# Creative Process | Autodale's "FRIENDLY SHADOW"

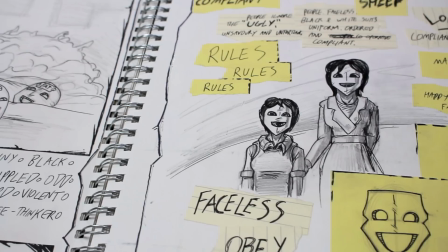4:14 What if this is the first film in the Autodale series to have a protagonist that straight up disobeys?
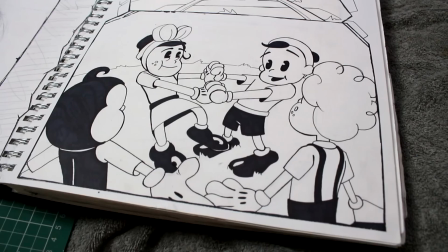4:19 Autodale is a dystopia that brainwashes its citizens with propaganda into believing their authoritarian town is a utopia,
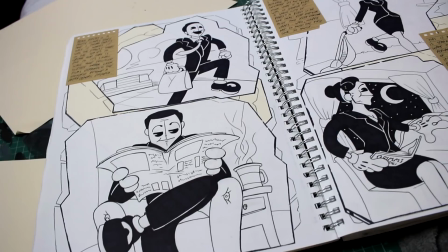4:25 and all other films in the series depict the successful brainwashing or indoctrination of its citizens.
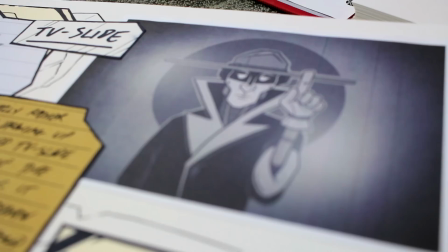4:32 This is really the first time we've ever seen a character that doesn't care for the way this town works,
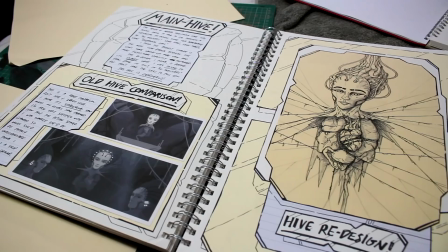4:40 a character that shows resistance. Not just a child that might have doubts,
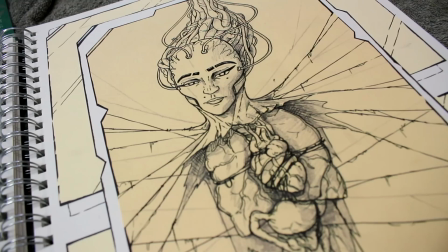4:45 but an adult who knows more about how Autodale is run than anyone else we've ever seen, and he cannot stand it.
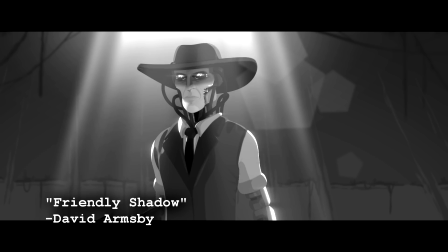4:53 From there, I felt I finally had a solid character to base a compelling film around.
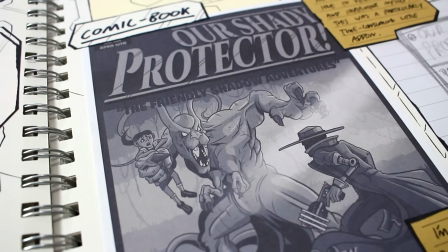5:05 While designing this character, I often drew him with a long trench coat or duster jacket.
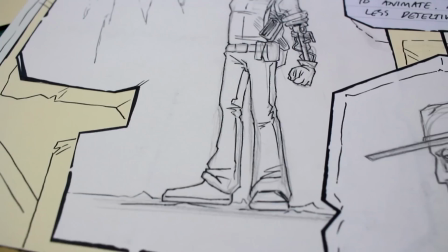5:10 I just always pictured him with a long black coat. I really was not happy with the look of this character until I removed that trench coat.
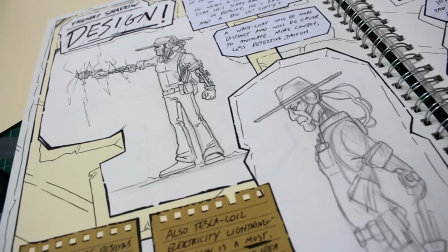5:19 The moment that coat was gone, the character suddenly started to make sense. Now, without the coat, you can clearly see his arms.
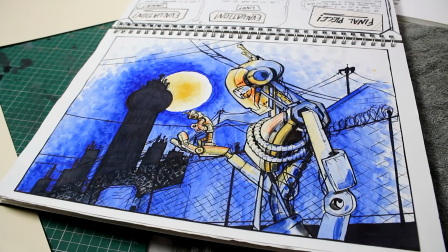5:27 He's clearly part robot, but not just any robot, he's part handyman.
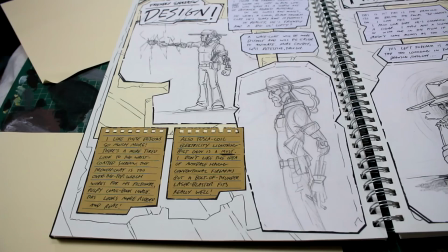5:32 It was also here where I came up with the idea to have this be a conscious choice the Friendly Shadow
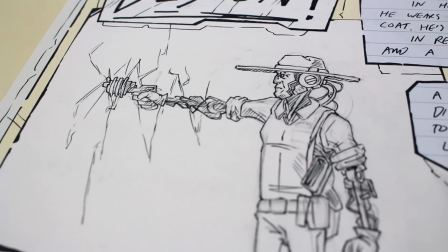5:37 makes to distance himself from his on-screen propaganda image.
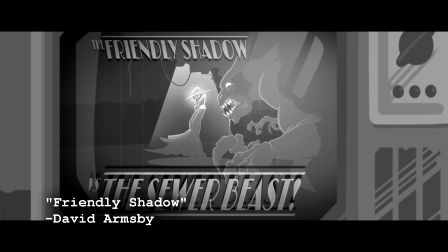5:42 In all of his comic books and films, he's depicted with a long black trench coat.
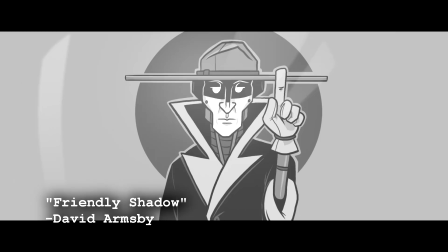5:48 In reality, he refuses to wear it in passive defiance of Autodale.
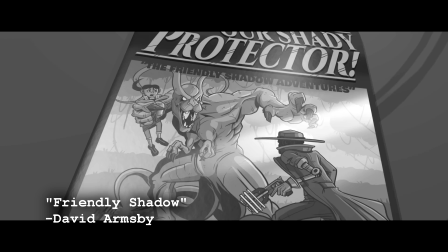5:53 He does not care for his media depictions and actively tries to distance himself from that.
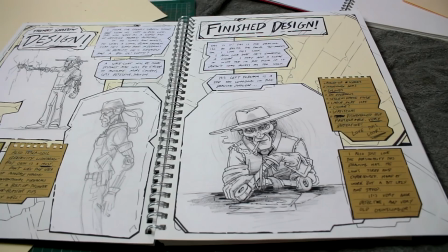6:03 The character design itself didn't take me as long as I expected.
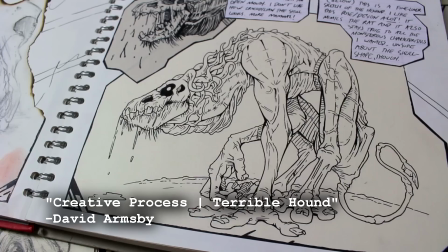6:07 Some of my characters take just 3 or 4 sketches for me to be happy with,
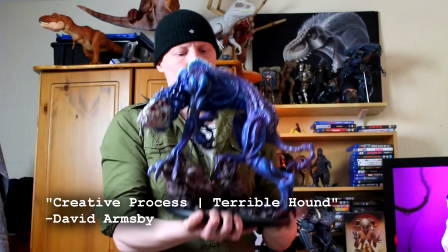6:13 and some characters take 50 or 60 sketches and a sculpture for me to finally be happy with.
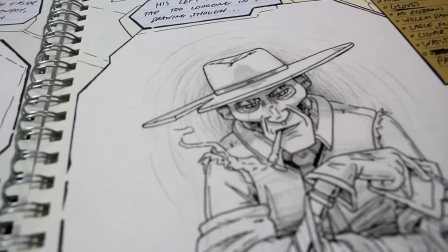6:19 The Friendly Shadow only took me around 10 or 11 drawings to get here,
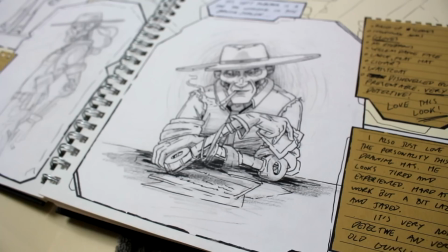6:24 and from this image I was pretty satisfied I knew exactly what I wanted this character to look like.
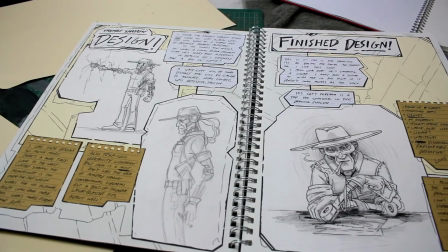6:30 The final 3D model and rig were mostly based off of these 3 final sketches.
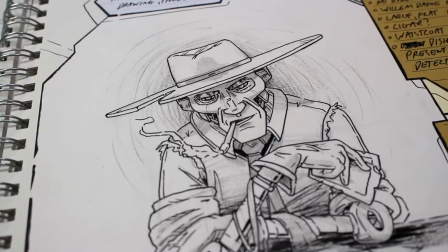6:39 With the design pretty much finalised, I got to work 3D modelling, texturing and rigging the character to be used in the animated short film itself.
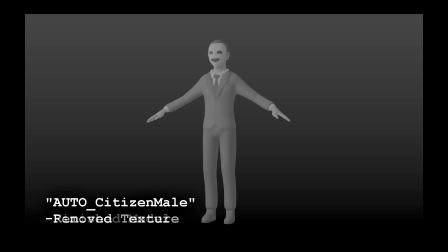6:47 I started with my updated male citizen model, removed the texture, removed his arms and removed his head, added handyman arms, and from there, filled in the blanks.
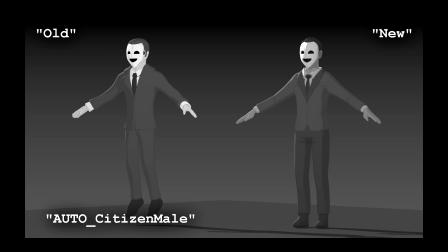6:58 The Friendly Shadow is half handyman and half human,
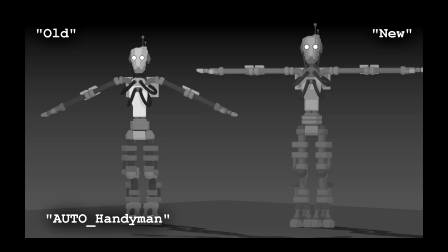7:01 so it only made sense for his 3D model to literally consist of human and handyman assets.
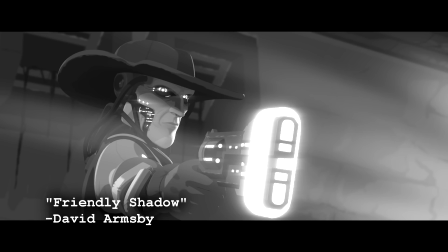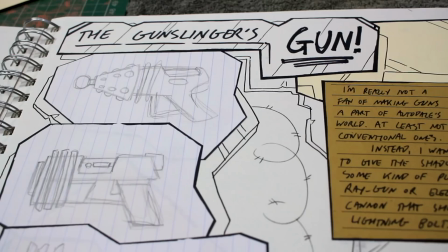7:13 The Friendly Shadow needed a gun. Detectives and cowboys both have guns. I don't like the idea of giving Autodale traditional firearms.
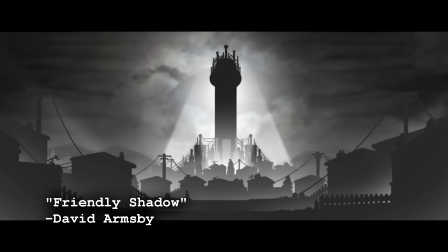7:21 I knew that if I was going to give the Friendly Shadow a firearm, it was going to have to be something creative.
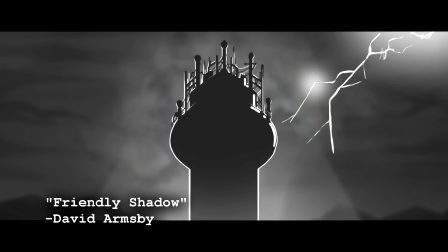7:27 Autodale does not have bullets, but Autodale does have electricity.
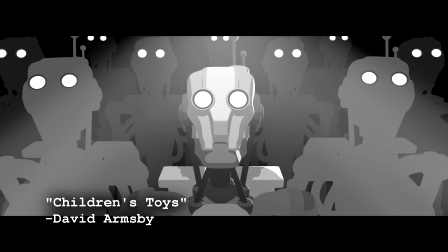7:31 Lightning bolts, Tesla coil type electricity, which you only ever see the closer and closer you get to the heart of the city.
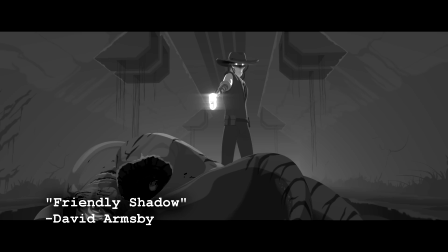7:39 I liked the idea of a firearm that shot
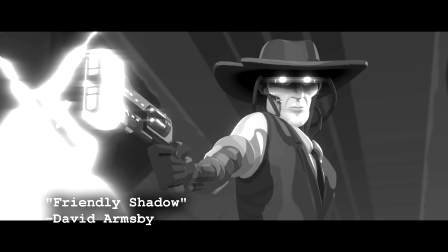7:43 electric bolts of Tesla lightning at its target far more than a traditional Tommy gun or revolver,
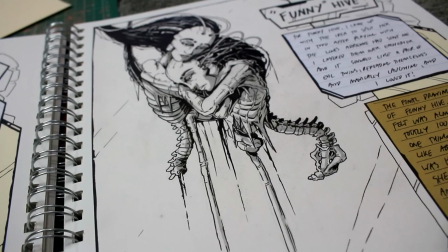7:50 which would also aesthetically tie the Friendly Shadow and his gun closer to the terrifying heart of the city,
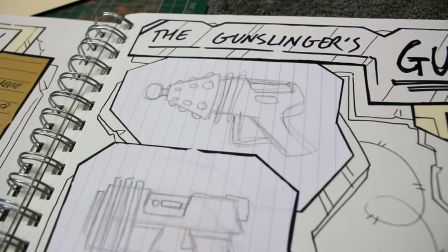7:57 and not happy suburbia. I only drew like 4 or 5 doodles of that gun.
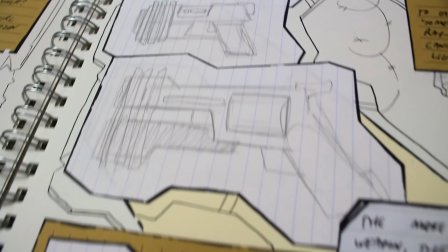8:05 It started more like a classic sci-fi 50s ray gun,
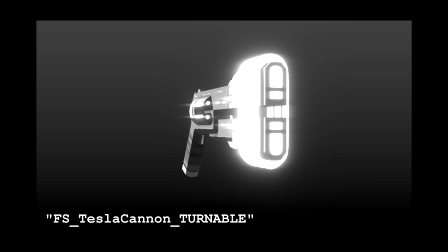8:10 and slowly evolved into a more over-the-top lightning revolver.
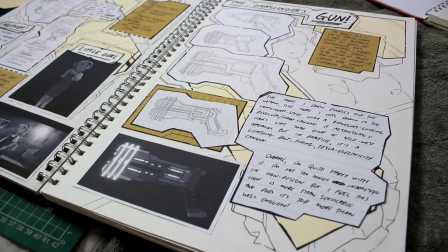8:14 I am very aware that a revolver doesn't make any sense. This gun has an obvious wheel that does not have a function.
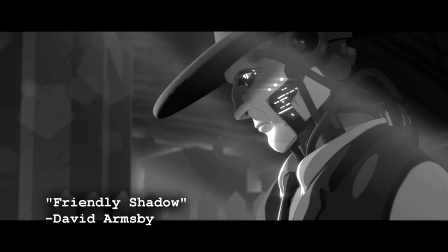8:22 It doesn't use bullets, and it never seems to need reloading.
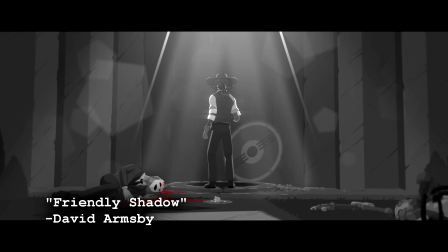8:26 But the way I saw it, detectives have small revolvers, cowboys have big revolvers, the Friendly Shadow was always gonna have a revolver.
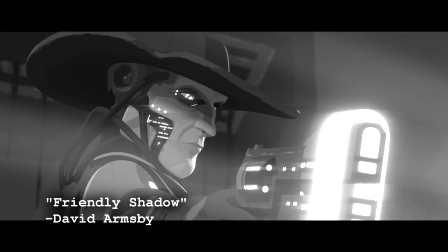8:38 There are a lot of subtle details in the way the Shadow is animated and rigged.
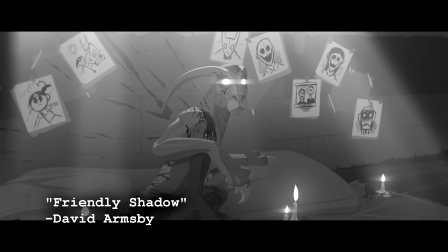8:43 For one thing, his eyes dilate when he switches from tense to calm, and when in his more robotic and lethal mode, he talks without moving his lips.
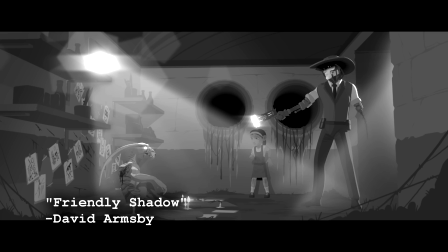8:52 The girl's not the artist hive. She's only been here an hour. This is his room.
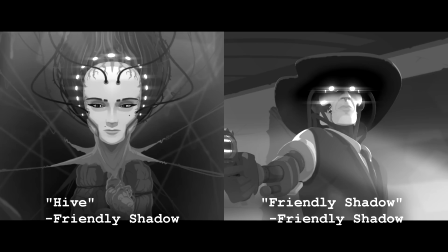9:00 These are his drawings.
He talks by blinking the many lights on his face, just like Hive does. But my favourite subtle detail about the Friendly Shadow's
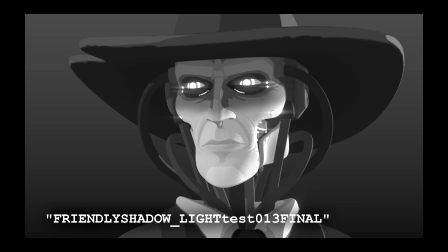9:13 character model is that his face is not rendered the same way as the rest of the film.
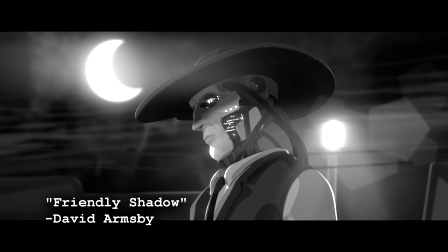9:19 His face is rendered without the toon shaders. It's not cell shaded, and there's a subtle cracked texture to it.
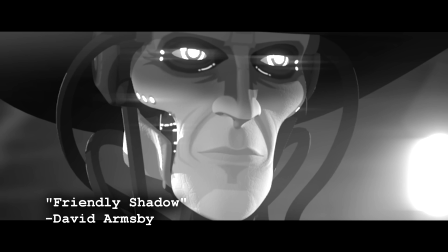9:26 His face looks odd in the frame, which is an effect I'm very happy with.
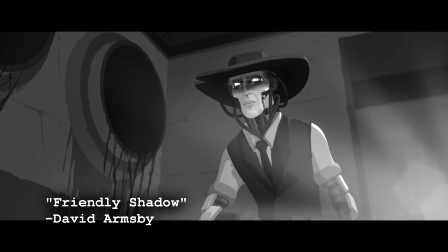9:31 The public are scared of the Friendly Shadow. They're disturbed by his face because they live in a society where it's the norm to wear a mask.
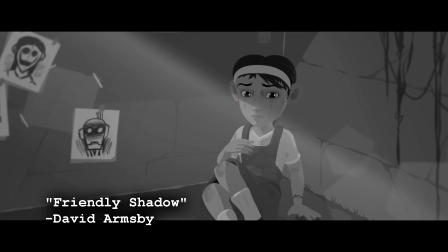9:39 I wanted that face, even if it can look friendly sometimes, to have an unsettling quality to it.
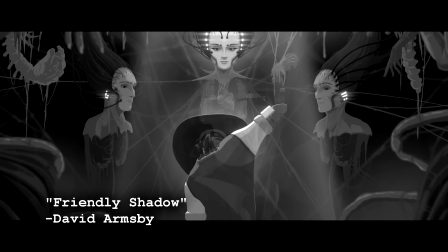9:45 There are only two things in this film that are rendered the same off-way the Friendly Shadow's face is,
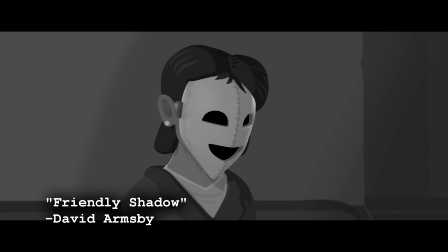9:52 and that's all of Hive's faces showing their connection, and the mother's Autodale mask,
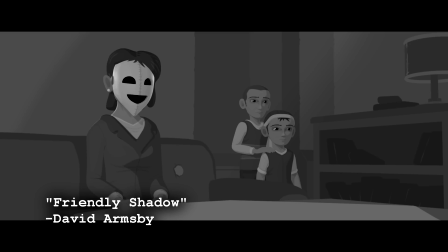9:59 her fake creepy smiling face covering her real crying one. Considering that the citizens of Autodale find the Friendly Shadow's public naked-facedness unsettling themselves, I felt this was an effective and subtle way of subconsciously translating that to the audience.
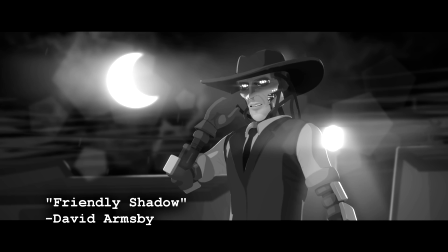10:16 It's a small detail, but I think a very, very effective one.
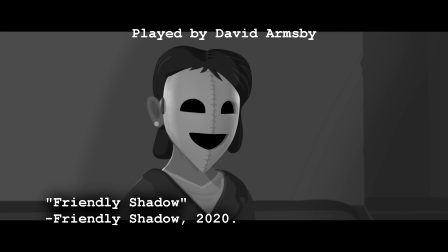10:22 Ma'am, can you tell me anything about what happened? What did you see?
The Friendly Shadow is played by me.
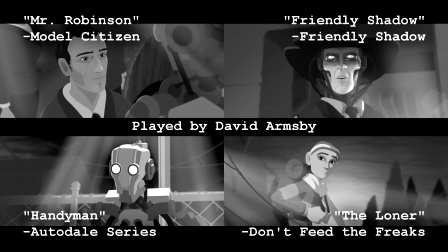10:30 I think my performance is good, but I voice every single male character in the whole Autodale series,
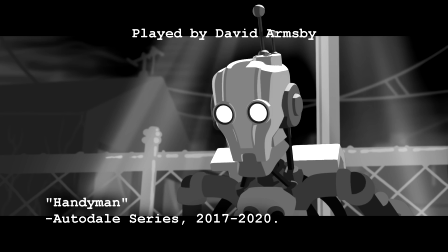10:38 and I feel the Friendly Shadow has been one too many. It's starting to show.
Toys.
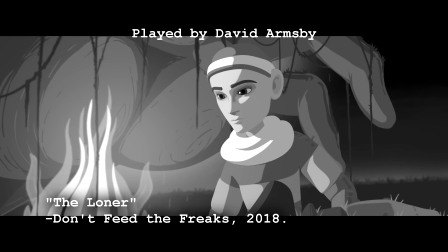10:44 Such imaginative and wondrous things.
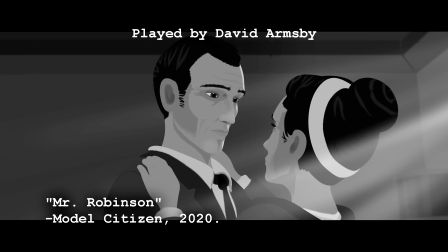10:48 I always write this one with a capital T, because I think this is where I'm from.
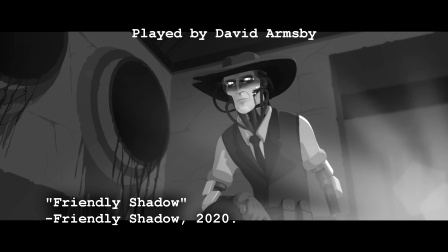10:54 I was kinda hoping that the cycle would never end. Hey, it's okay.
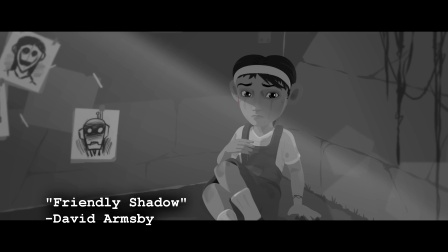11:00 Now, I made a promise to a real respectable lady upstairs that I'd bring you back in one piece.
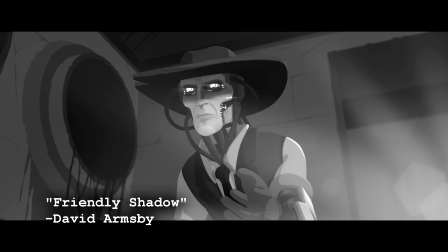11:06 I didn't want to voice the character, it was never the plan. I had about 12 voice actors try out,
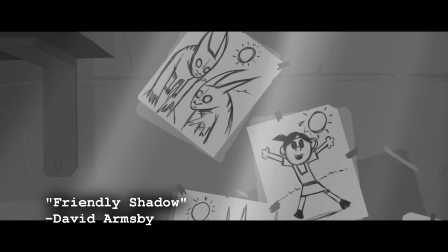11:14 and maybe two or three of them would have worked if I was willing to workshop the voice and personality with them a bit.
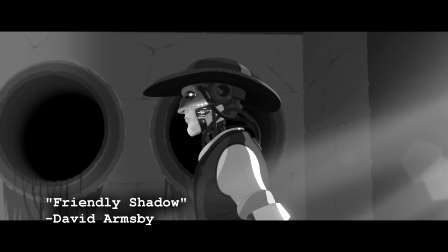11:21 But I wasn't. I totally avoided finding a voice actor for this character until the film was about 3 weeks from release,
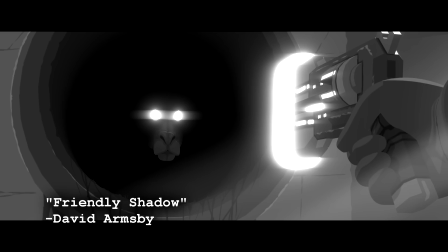11:30 and at that point, I had no time and I just did all the lines myself. I create these films all on my own,
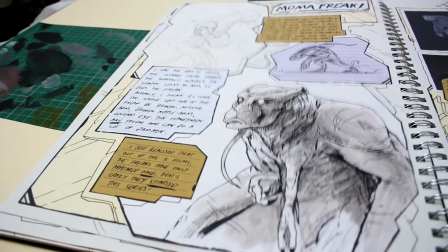11:37 and I feel I've gotten into the habit of walling myself in and doing as much of these things as I can on my own.
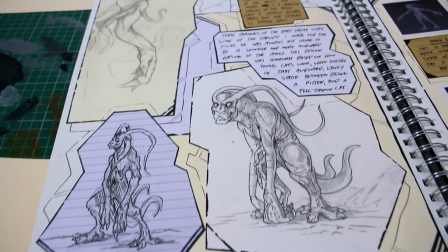11:46 I think I subconsciously will not let someone else do work I feel I can do myself,
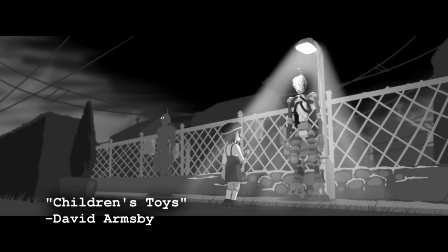11:53 and I feel the film suffered a little because of that. His voice in this film on its own sounds fine, but if you watch the whole series,
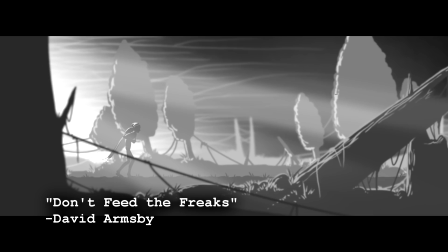12:00 I think you could definitely notice that everybody shares the same voice.
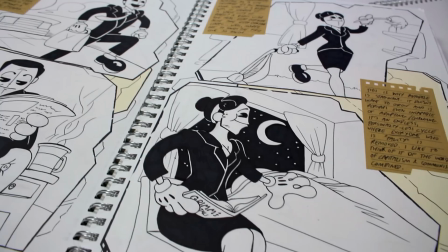12:11 Autodale is a dystopian society that runs on an everlasting cycle.
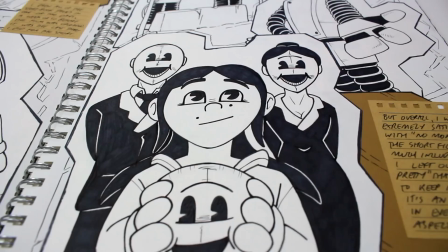12:16 Its citizens are bred to be as happy and productive as possible. They have children, raise replacements for themselves, and then they are disposed of.
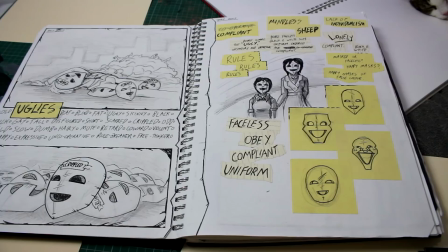12:25 This cycle has gone on, almost completely unchanged, for thousands of years.